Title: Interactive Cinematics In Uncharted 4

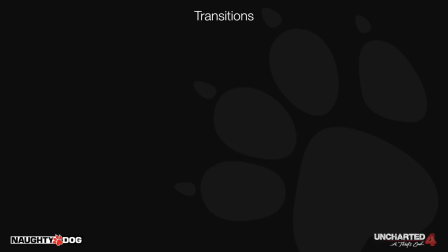This avoids unsightly fast camera movements in and out as we interact with objects in the world.
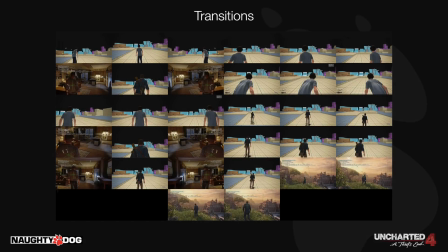We ended up with around 30 different gameplay camera presets that allowed us to better transition in and out of scenes. We would also use this during regular gameplay to affect certain moods so we had some loose cinematography complementing the gameplay.
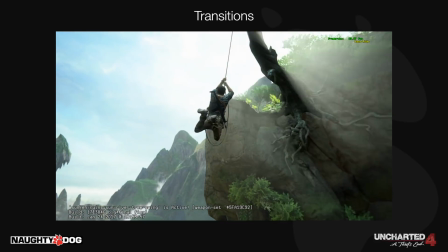Because for the first time in the Uncharted series we had real-time cinematics, we could also do these kinds of transitions directly into the full cinematic system.
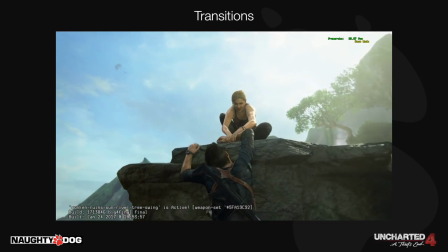Here's an example where I go back to mocap after the cinematic has been shot and recapture the start with
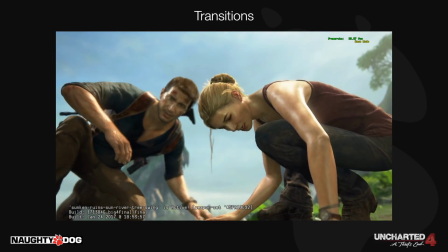the stuntman to get the hard land on the ground from the rope and then Maya blend it into the full cinematic we're seeing here.
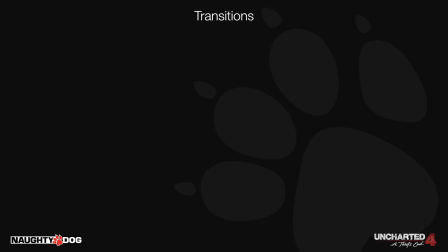While we've tried to cut into IGCs as little as possible, instead of preferring seamless transitions, we are okay with doing it on a player-initiated action.
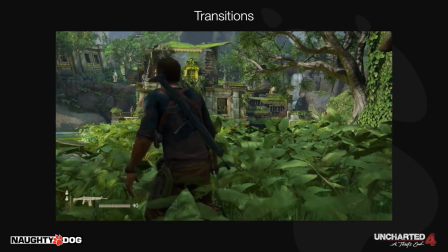Here we're jumping down into the bushes and we know that the player has to do that to trigger the scene so we can cut in.
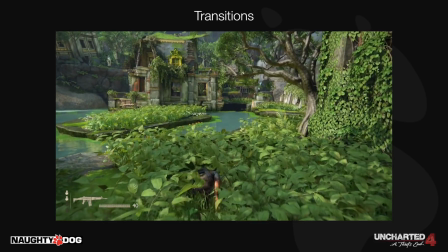Other examples we use are vaulting over objects or mantling over a wall. As long as the player chose to do the action, it's okay to cut the camera into a scene.
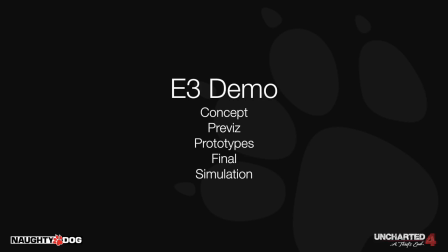So last of all I'm going to give an in-depth look at the creation of the City Chase sequence, which was the closing act of Sony's 2015 E3 press conference. This was the largest contiguous action sequence in Uncharted 4. I'll start with the initial concept, then onto exploratory previs like the example I showed earlier.
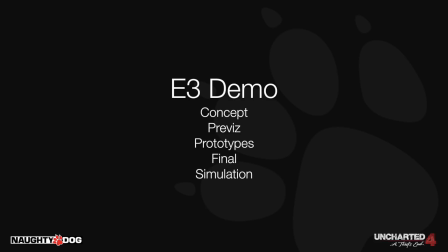Next up are the many prototypes we built for the sequence because it was so technically demanding. Then I'll focus on the polish of the finale bike chase as that's the section I took to final quality, covering some specific simulation examples that were used to finish this up.
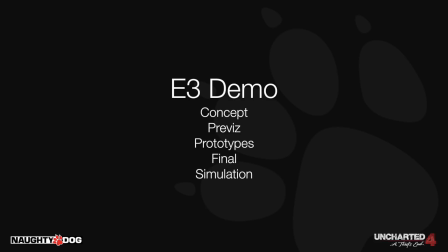The whole sequence from start to finish comprised around three months of work, with the final polish phase being just the last two weeks before the deadline.
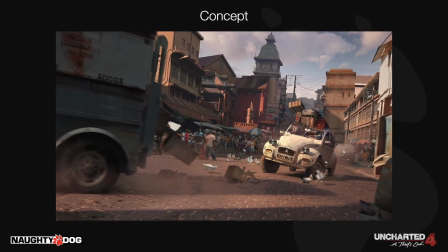So when I arrived on the project we only had a high level direction for the sequence and it was simply described as the best chase sequence we've ever had in an Uncharted game.
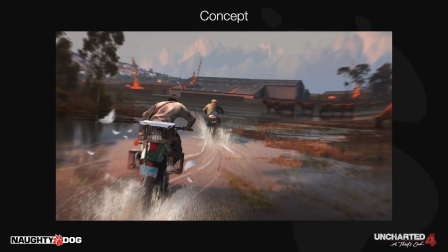We only had these two images and basically everything else was up for grabs. Let's start by looking at some highlights of how the sequence ended up playing out.
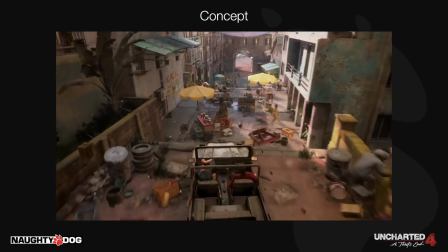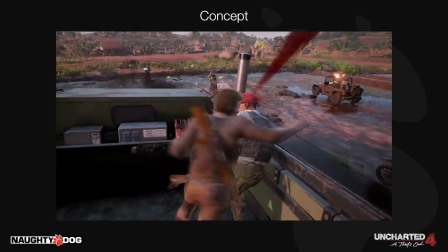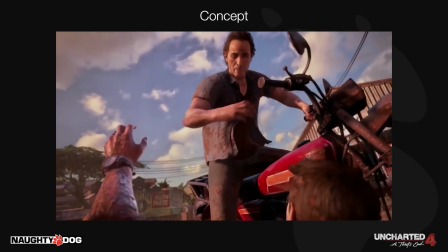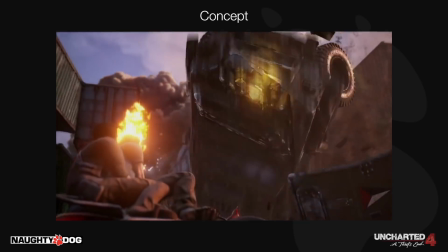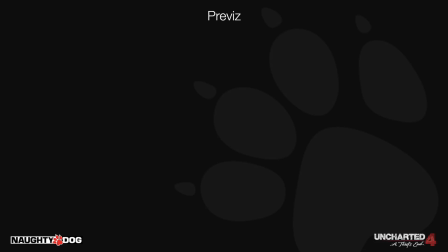At Naughty Dog we don't have producers, so instead we have to get out of our seats and speak to other team members and make our own work. I took it upon myself to start pre-visiting some ideas for this sequence after getting excited when speaking with the designers initially tasked with its creation.
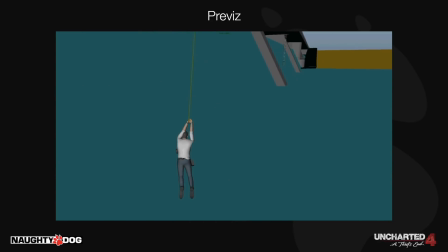So starting with just coming up with ideas, we knew we wanted to be hanging from a rope at some point, so I was asking what are the fun things that can happen with that?
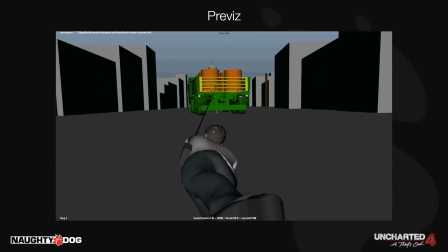We found it isn't that much fun to have to dodge cars, but it's a lot of fun smashing through things.
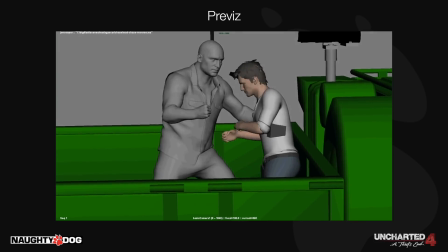Here again, I'm recording actions from the game, so that allows me to go into the animation and set up IGC ideas in my hub.
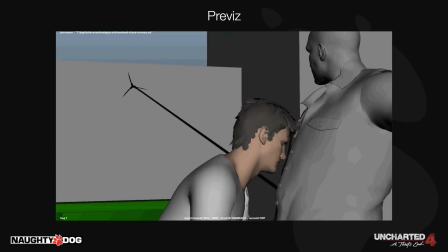The grapple IGC could have been awesome, but we didn't go for it because we didn't want to lose the player's grapple hook.
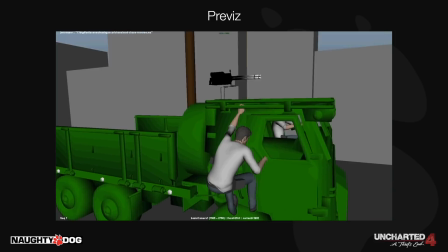Just like we didn't want to give you the impression you could take over the trucks. While that would be awesome, we always need to balance it with what makes best sense for the story.
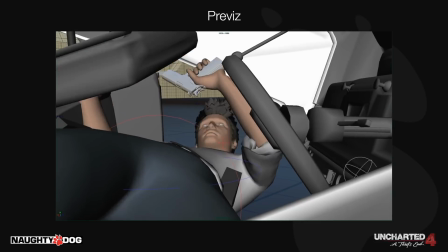Here's something that did make it in pretty much as is, except we replaced the jeep sinking into the ground with the jeep being on fire.
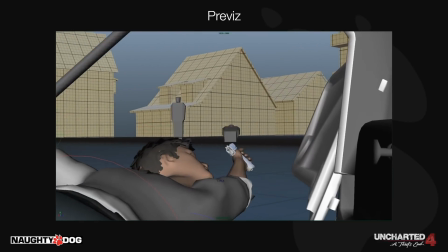That gives the player that added time pressure.
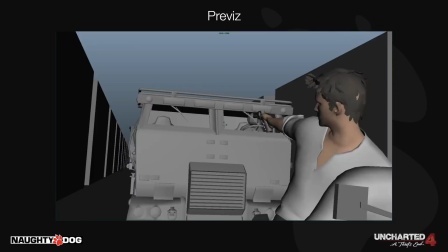Finishing up with a chase on a bike, we knew we wanted a Terminator 2 style nemesis truck that was just really hard to escape.
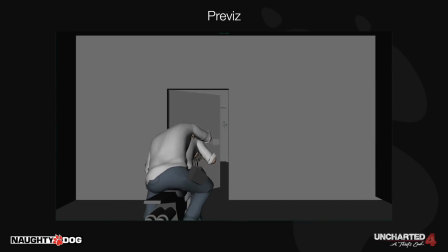Looking further into what things you can do on a bike but can't do on a jeep or truck, we kept coming back to the idea of going through small spaces and having the truck smashed through behind you.
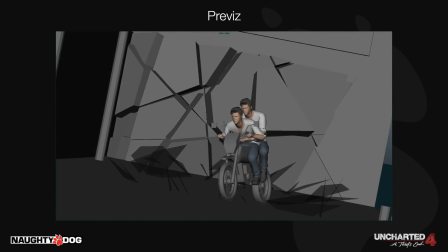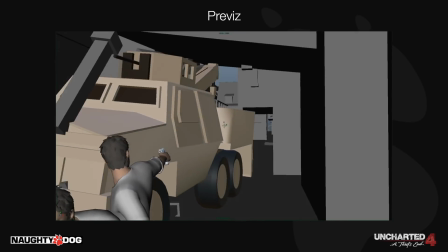Here I am spending more time and digging deeper into that idea asking what could the cameras look like and still work for gameplay.
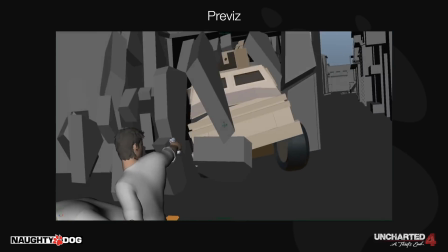How can we get a feeling of aggression from the truck, like a bull in a china shop? And last of all, how do we eventually defeat it?
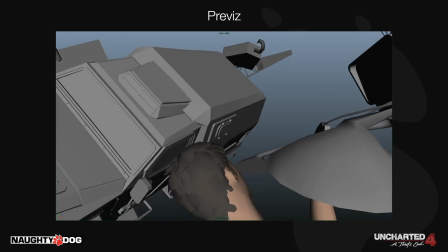We arrived at sliding under something, again something a bike can fit under, but a truck can't.
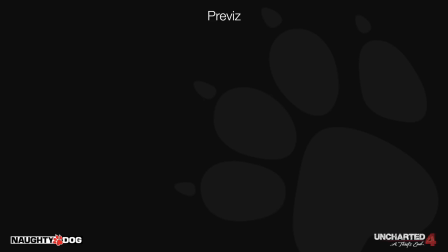I ended up with over 10 minutes of pre-vis to look at when we did sit down to discuss what was going to go into the E3 demo, so it was really helpful to nail some of the story and action dates for the sequence. The next stage is to begin making prototypes in the engine.
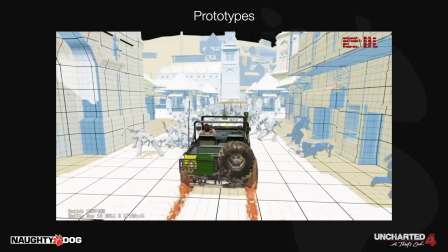Here's a prototype of crowds that are not actual game characters, instead just props like the door I made earlier. this keeps them cheap so we can have many.
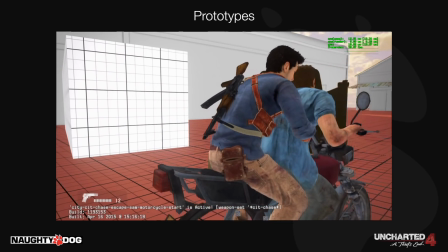Here's a test with physics simulation on the bike which ended up not being usable because it just doesn't look that good up course.
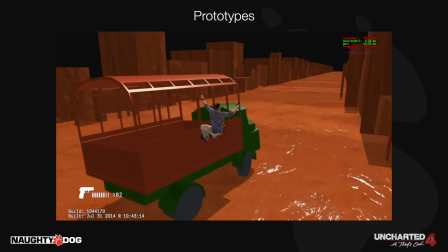But we did end up putting it on top of the entire climb system. Here's an early test of what the path may be for the bike chase at the end.
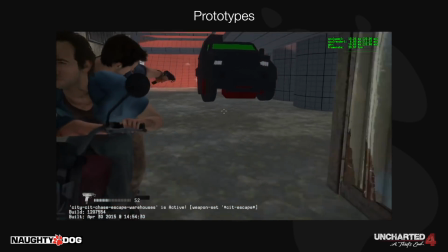Both the bike and truck are on splines here, the same system that we drive the trucks with that we climb over during the rest of the chase sequence.
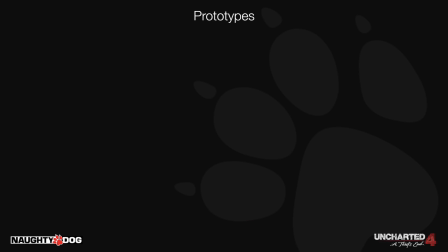But again when the camera is in that course it just doesn't hold up. So a couple of weeks before our deadline we decided to record the path back into Maya and just keyframe the entire sequence. So here's what the sequence eventually ended up as once this had all the polish.
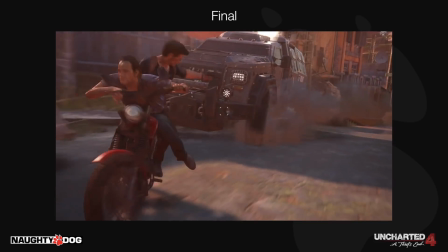We essentially got one minute of streaming animation that plays for this entire sequence with two tracks on the player character,
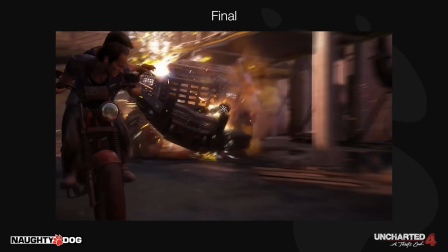one aiming and one not, that we blend between whenever you're shooting and an additive pose so the player can aim his arm with the camera.
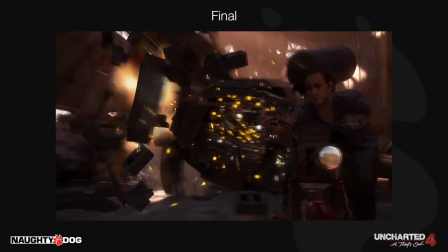There's a ton of animated destruction. The small items are calculated in real time while the larger objects are animated.
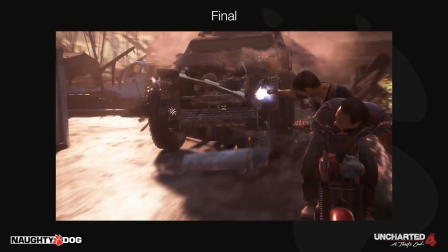We have a 30 degree cone in which the player can aim the camera throughout, except for points when we skip the angle down to zero to push you through narrow objects before opening it up again.
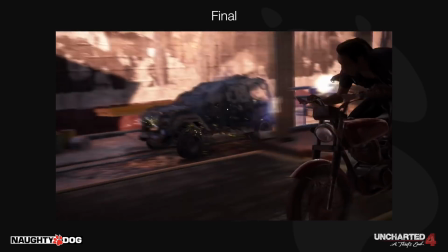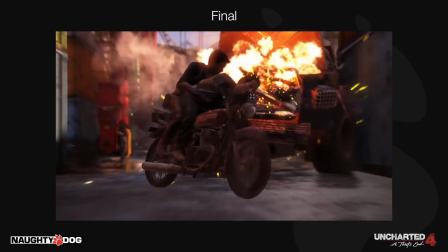In this final sprint we're pulling the camera further out and zooming it in to flatten the perspective to make the truck appear closer than right behind you, and
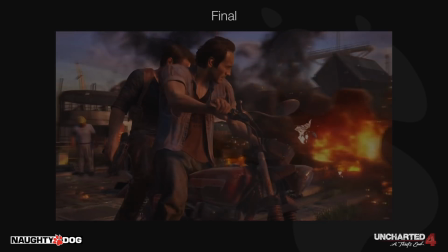finishing with a seamless transition in their full cinematic at the end as the camera pans around. So a little on simulation now that you've seen the final result.
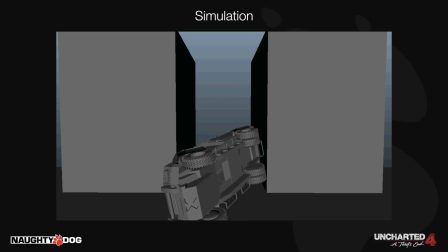I used to light a simulation plugin throughout the entire project and use it for something like this because it's actually quite hard to have an object land convincingly after flipping in the air. I treat it just like mocap in that I'm not trying to get it exactly the way I want, I just need it to get as close as I can so that I can keyframe on top and add more weight and have it land in the desired pose for the camera.
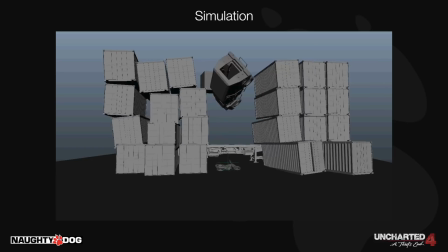So here's my final keyframe version of that flip and land.
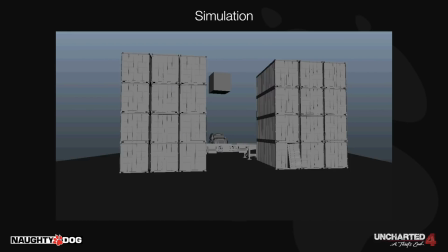When running the simulation I'm not actually having it hit objects in the scene there, it's very hard to out direct simulation as it's so unpredictable.
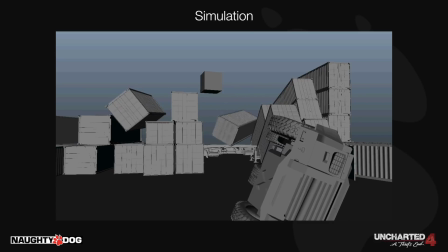Instead, I'm just using cubes to throw it up in the air, and you can see one there knocking the cargo containers over,
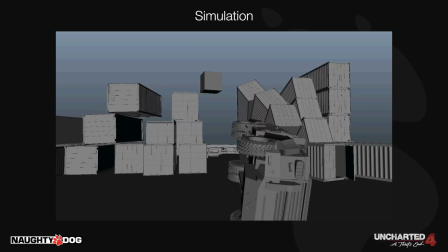with an invisible one pushing them out from below, taking the place of the flatbed you slide under.
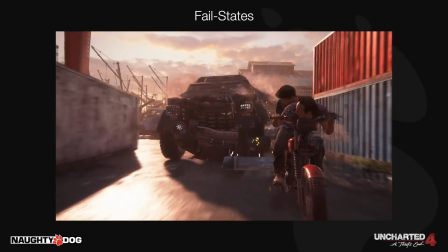Ultimately we really want to keep scenes like this very simple gameplay-wise. We don't want the player to die and ruin the flow and excitement of the beat and have to start over again.
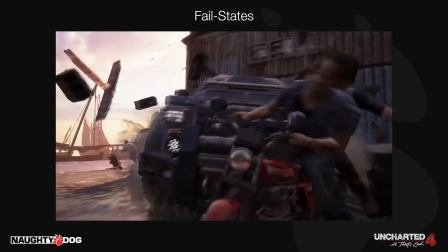As such, that sequence has a simple gameplay of just shoot the truck and you'll succeed. but it's very important to include failstates for your action scenes.
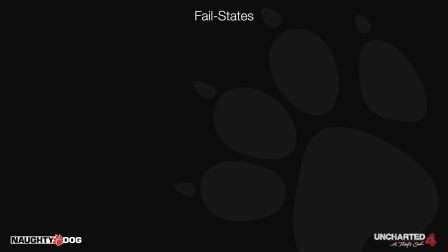We don't want the player to see them, but it does cover the instance of that one player who actively tries to break the scene, usually another game developer. So that's how we make interactive cinematics in NoriDoc.
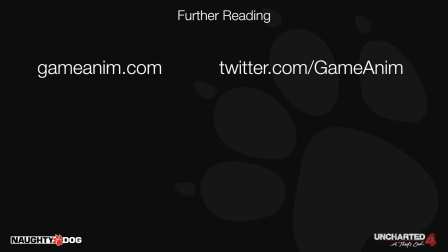If you're interested in game animation, I keep a website, GameAnim.com, where I share everything and anything I find online about the subject, and it usually passes through my Twitter as well. If you want to know more about my personal philosophies on interactivity and cinematography in video games,
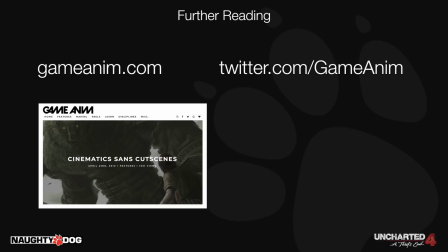I gave a Montreal International Game Summit talk in 2009 entitled Cinematic Sans Cutscenes that you can search for on the site. Essentially it's about implementing cinematography in games while still keeping things in gameplay without cutscenes.
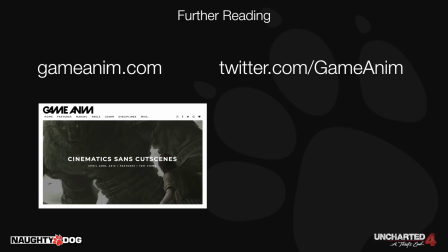And last of all, if you're interested more on the design side of the philosophies of interactive cinematics in Naughty Dog, the directors of Uncharted 4 and The Last of Us, Neil and Bruce, gave a great talk at GDC in 2010 called Creating the Active Cinematic Experience of Uncharted 2. We still use all of those ideas and the things they discovered during that project on all our games going ahead.
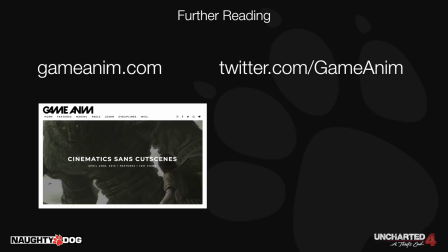So thanks for watching. I hope this presentation gave you an insight into how and why we create interactive cinematics in Naughty Dog and wish to see more of this from story-based games in the future. Thanks very much.